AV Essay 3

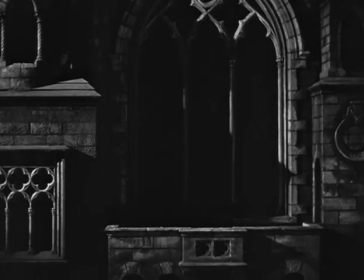0:03 The 1941 film Citizen Kane employs creative editing techniques that bolster the spectacle and viewing experience.
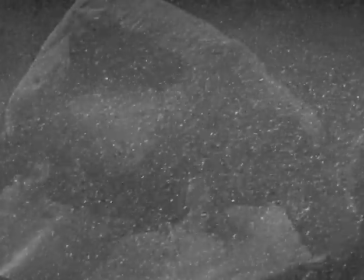0:11 The way in which Orson Welles directed this film takes storytelling to new heights through unorthodox methods the movie shows rather than tells.
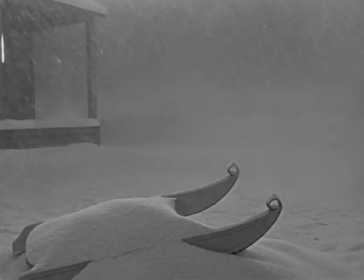0:20 This film goes above and beyond the status quo by engaging the audience in places that could easily be overlooked,
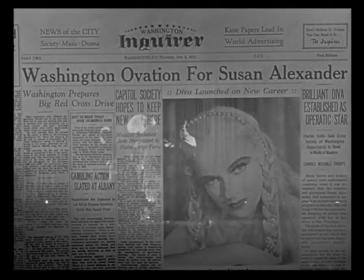0:26 but instead add expression due to the creative scene transitions.
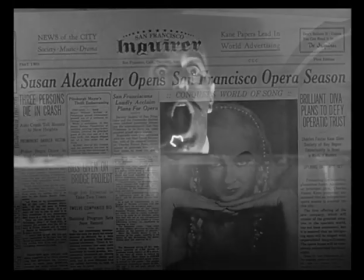0:31 This type of artistry is a testament to the staying power of Citizen Kane decades later.
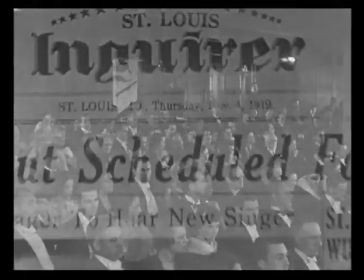0:37 From the way in which the camera moves to the post-production animation,
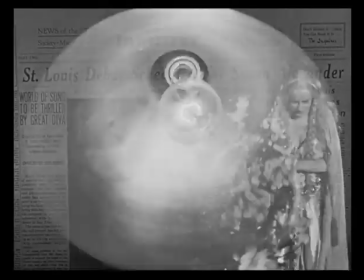0:41 the transitional devices employed in Citizen Kane add depth and dimension to the film, which bring forth alternative ways of storytelling.
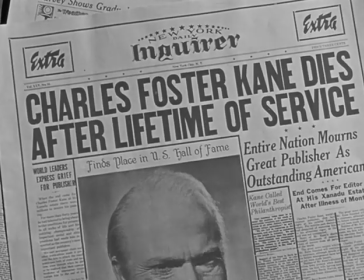0:49 Through the use of newspaper headlines as transitions, the story unfolds without needing scripted lines or explanation. This type of exposition is unorthodox, yet brilliant, because it puts forth the information that you need quickly and efficiently.
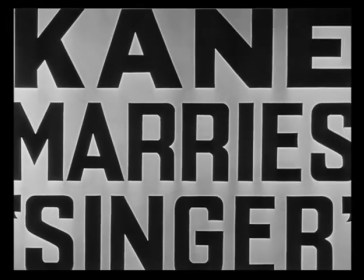1:04 In the scene where Kane marries Susan Alexander, we see headlines that expose details in the plot.
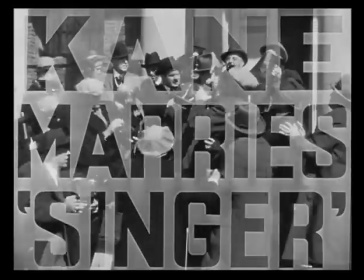1:10 Some moments are more straightforward than others, like when the newspaper headlines are shown to communicate the affairs of Kane's life,
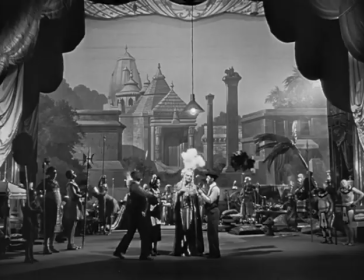1:17 but other devices are used which bring forth elements of mystique and also offer room for confusion.
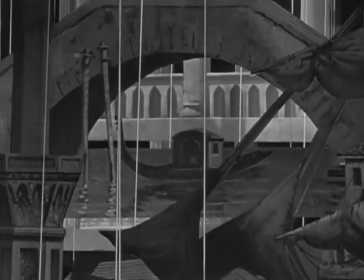1:25 These moments of confusion allow the audience to decide for themselves, which is powerful in storytelling because the viewer can take with them their own impression.
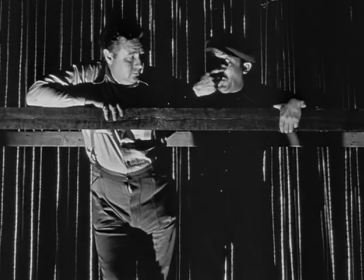1:33 An example of this type of transition is shown when Alexander
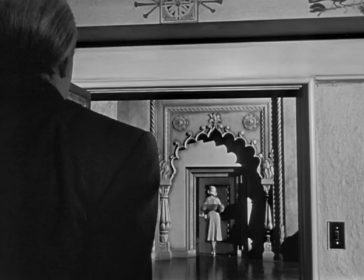1:38 leaves Xanadu and a cockatoo is shown screeching, then flying away.
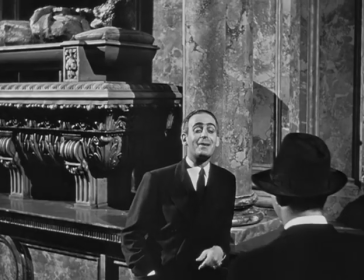1:44 Like the time his wife left him.
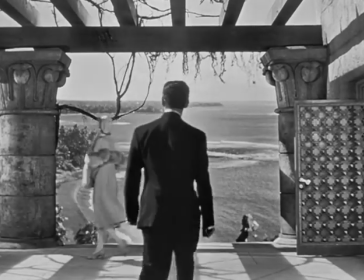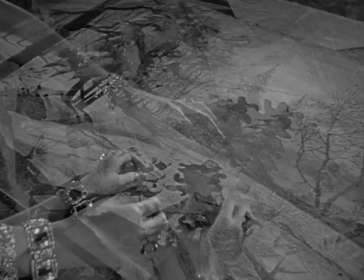1:52 A puzzling moment indeed, but this puzzle is set out for the audience to try to solve.
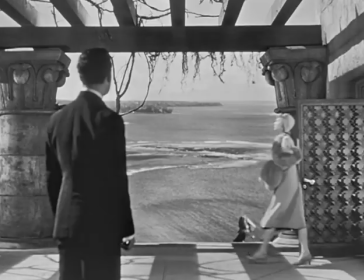1:58 This moment is beautiful because we see juxtaposition between Susan Alexander and the cockatoo,
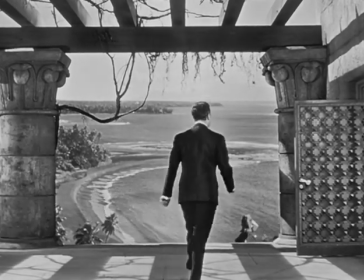2:03 but nothing is explicitly said to lead us to think much of anything beyond this moment.
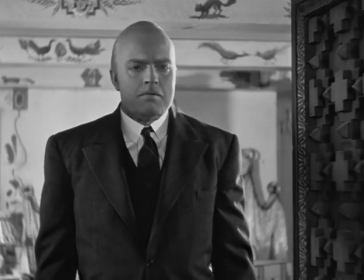2:09 Michael Cheyenne writes in The Voice of Cinema, talking about accoustreme, that voices that command, invade,
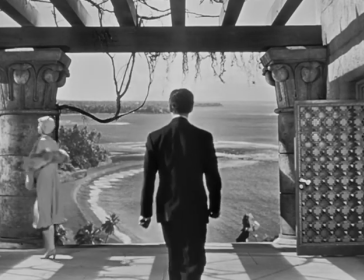2:15 and vampirize the image, voices that often have an omnipotence to guide the action, call it up, make it happen,
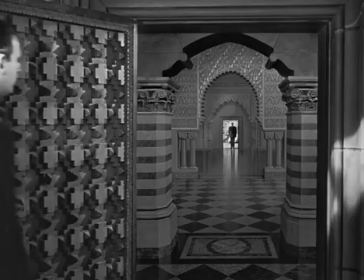2:22 and sometimes lose it on the borderline between land and sea.
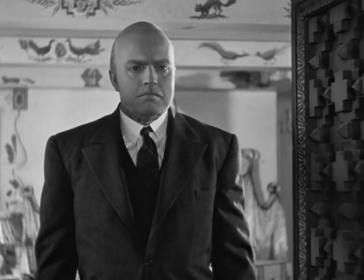2:25 This, in relation to the cockatoo screaming, is very, very indicative of what he's trying to say in terms of sound that commands.
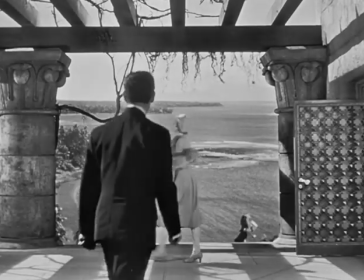2:34 This transition is extraordinary because it empowers the moment with shock.
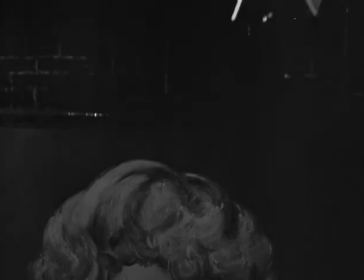2:39 Other moments in the film challenge our understanding of what a transition should look like,
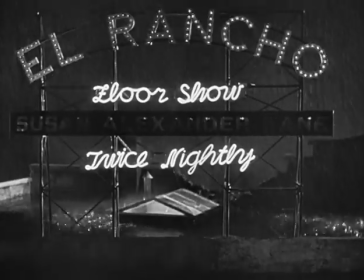2:43 especially the stormy night when the crane shot penetrates the skylight of the Cantina bar.
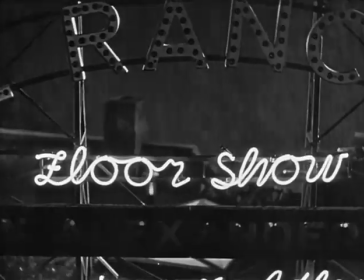2:49 The rain washes away the previous shot in the next, which is coupled with a drastic change in score.
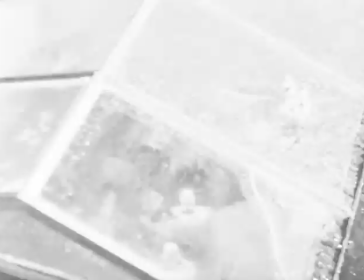2:56 This decision takes an ordinary scene and position them to be powerful.
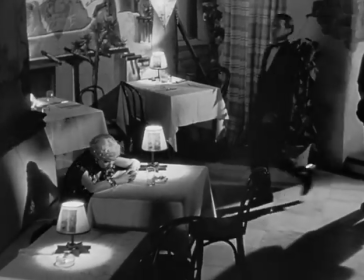3:01 Had we just jumped from outside in the rain to inside the bar, the scene would have been virtually the same in content,
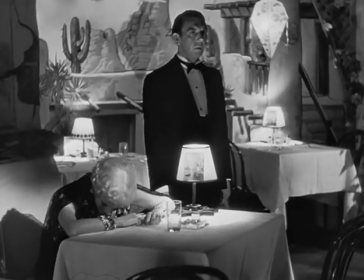3:08 but the elegant use of interesting effect endows the scene with spice and evoke much more emotional response.
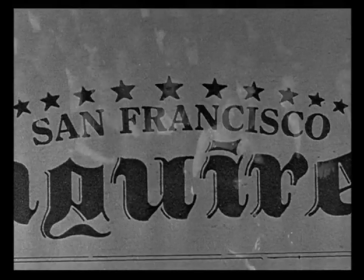3:15 These details of transitional challenge our understanding of storytelling
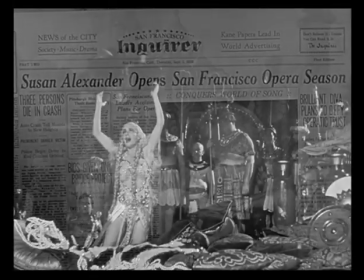3:20 because they push the envelope into realms of craftsmanship that have rarely been seen.
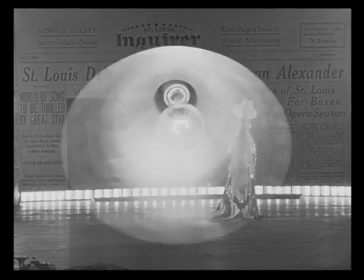3:25 This type of detail is not only powerful in engaging the audience through the dullest of scenes,
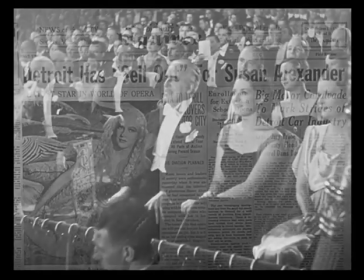3:31 it also gives the film an additional element of subtext that gives the presented picture conceptual complication,
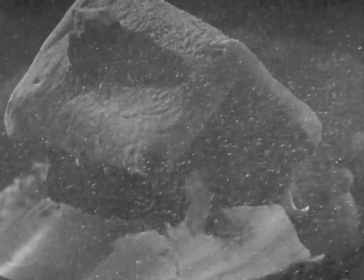3:37 which invites discussion about impression, effect, and interpretation.
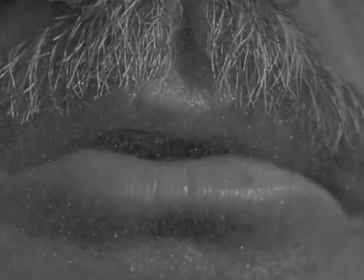3:42 Citizen Kane is a powerful movie, but these little details give it more strength.